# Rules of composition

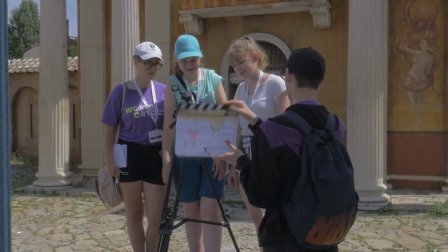lot of rules in video production. Some may not follow, but others are required.
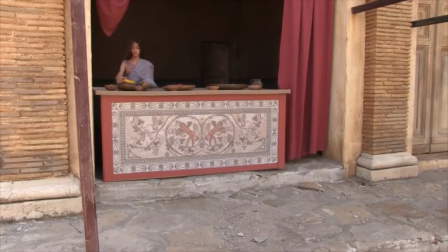The first rule we are going to talk about is level. If you're using a tripod, most of the times they have a level built into them.
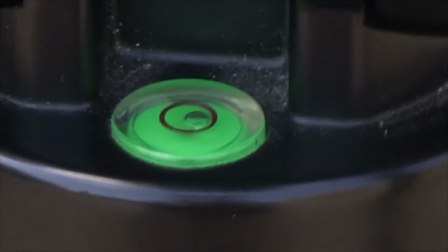Put the bubble into the circle and your camera is leveled.
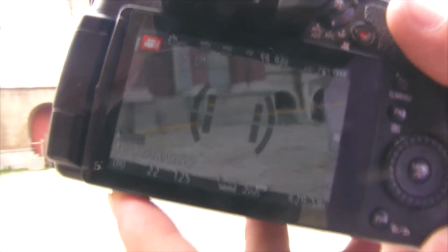If your tripod doesn't have a level or you are not using tripod, a lot of cameras come with built-in electronic level.
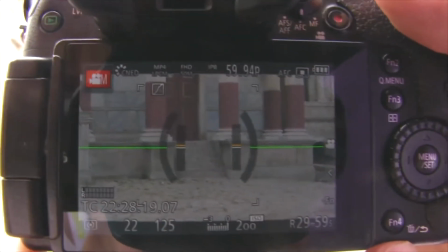If done correctly, you shouldn't have a problem with the level of the camera. If you have none of those things, there is still a solution.
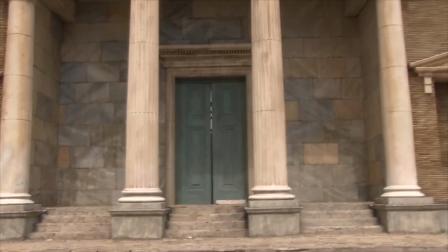You can use the environment to your advantage. For example, you can use windows, doors, fences and some furniture.
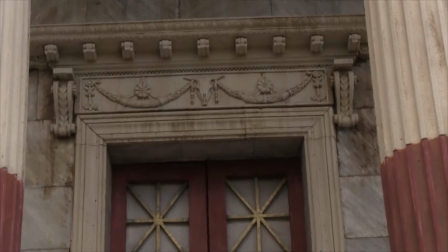Using architectural details is a perfect way to level your camera.
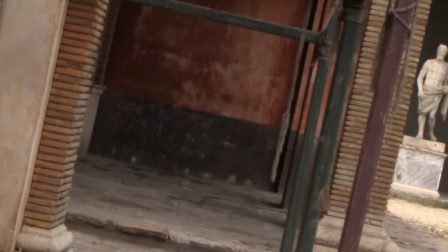There is a shooting angle in the cinema known as the Dutch angle.
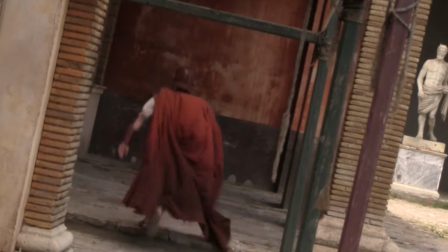The camera is at an angle to the horizon to create a hero's sense of wandering.
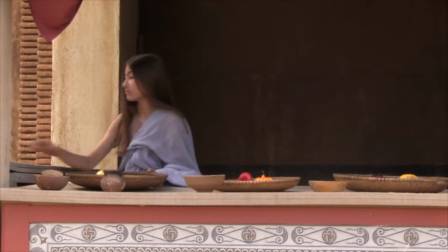Using the rule of thirds can dramatically increase the look of your composition. Imagine a 3x3 grid on top of any image.
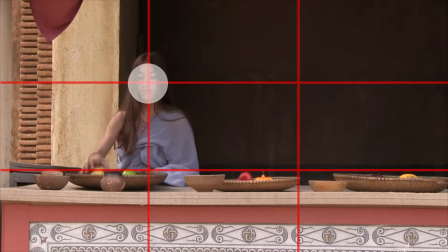The lines on the 3x3 grid are the places where our eyes automatically look for information.
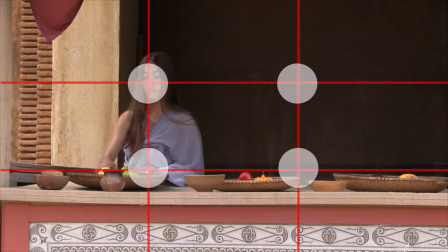You should align the key elements in the image according to this grid,
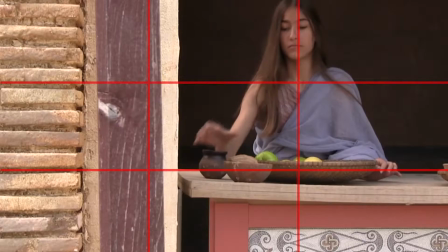at the power points where the lines intersect, or along and within the vertical and horizontal lines.
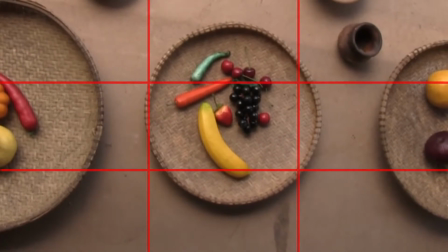When you shoot a video, just turn on the grid function on your camera and place the key elements along the lines or in the intersections.
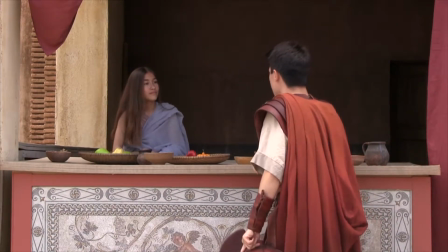Placing two objects along vertical lines, let the viewer pay equal attention to both of them.
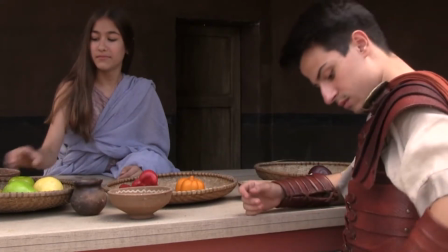When you place an object in the center, it becomes the key point and other subjects seem less important.
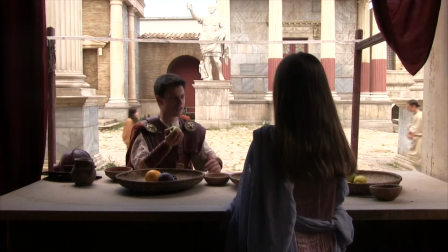Use this rule for each shot, wide, medium and close-up.
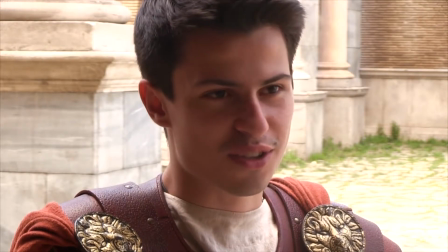If you shoot a character's face in the middle, place it on one of the upper intersections of the lines.
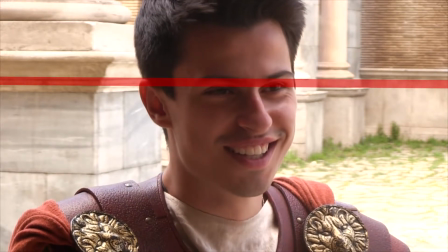When shooting close-up, the top line of thirds should be in the eye area.
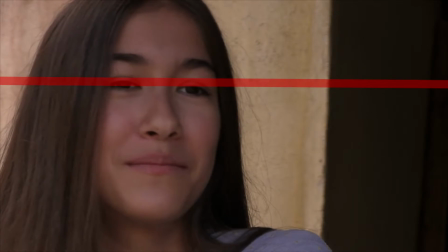Focus on the eyes of your character. At the same time, leave more space where the eyes are directed.
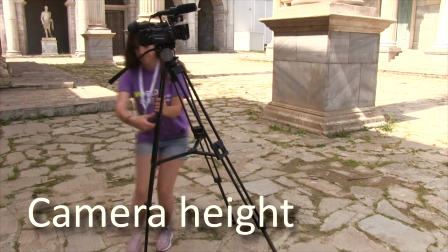General filmmaking rule is for the camera height to be on the eye level.
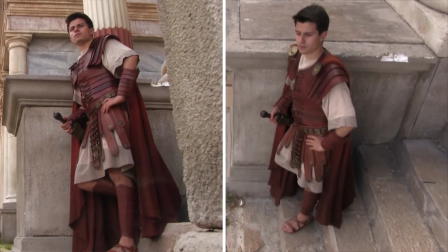Different camera heights have different impact on the viewer.
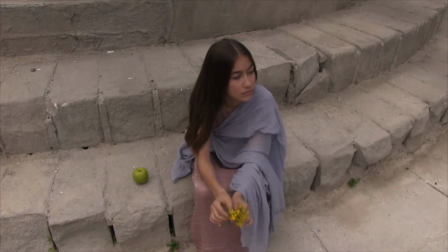For example, raising the camera diminishes your character and makes it look smaller.
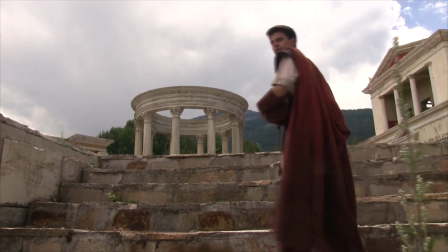If we lower the camera, it makes your subject look bigger, more dominant, maybe even larger than life.
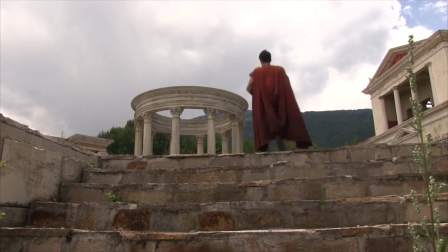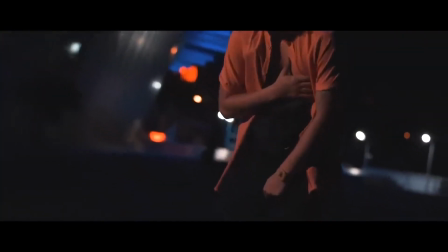Most of the times, this shot is used in music videos. Every rule has exceptions, of course.
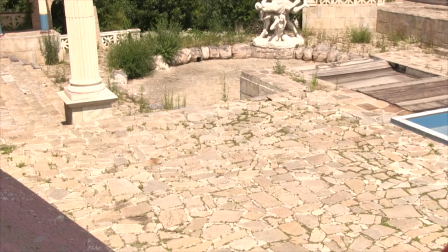In the end, all that matters is how you want to tell your story. The next rule we are going to talk is not mandatory.
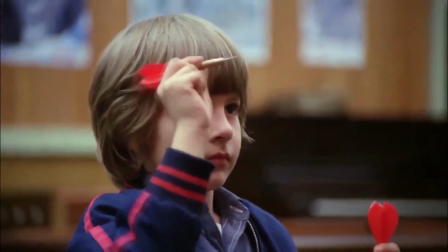It's more of an artistic advice.
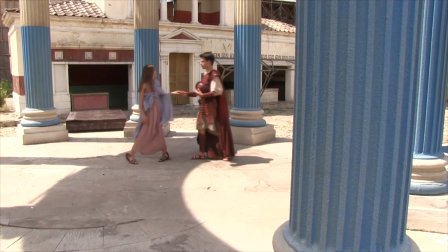Basically, creating depth means using foreground and background elements to make your shot more interesting.
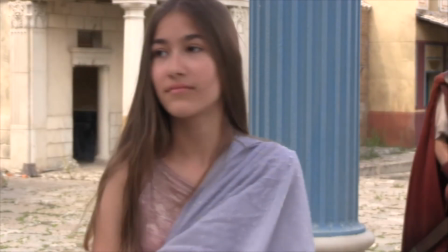Using depth focuses the attention of the viewer on particular objects or people.
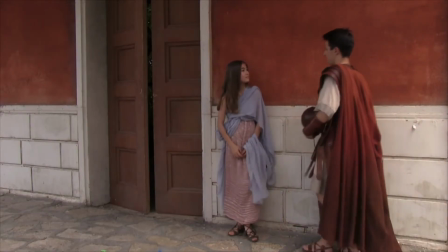The easiest way to use depth of field is not to have your subject to stand directly in front of the wall.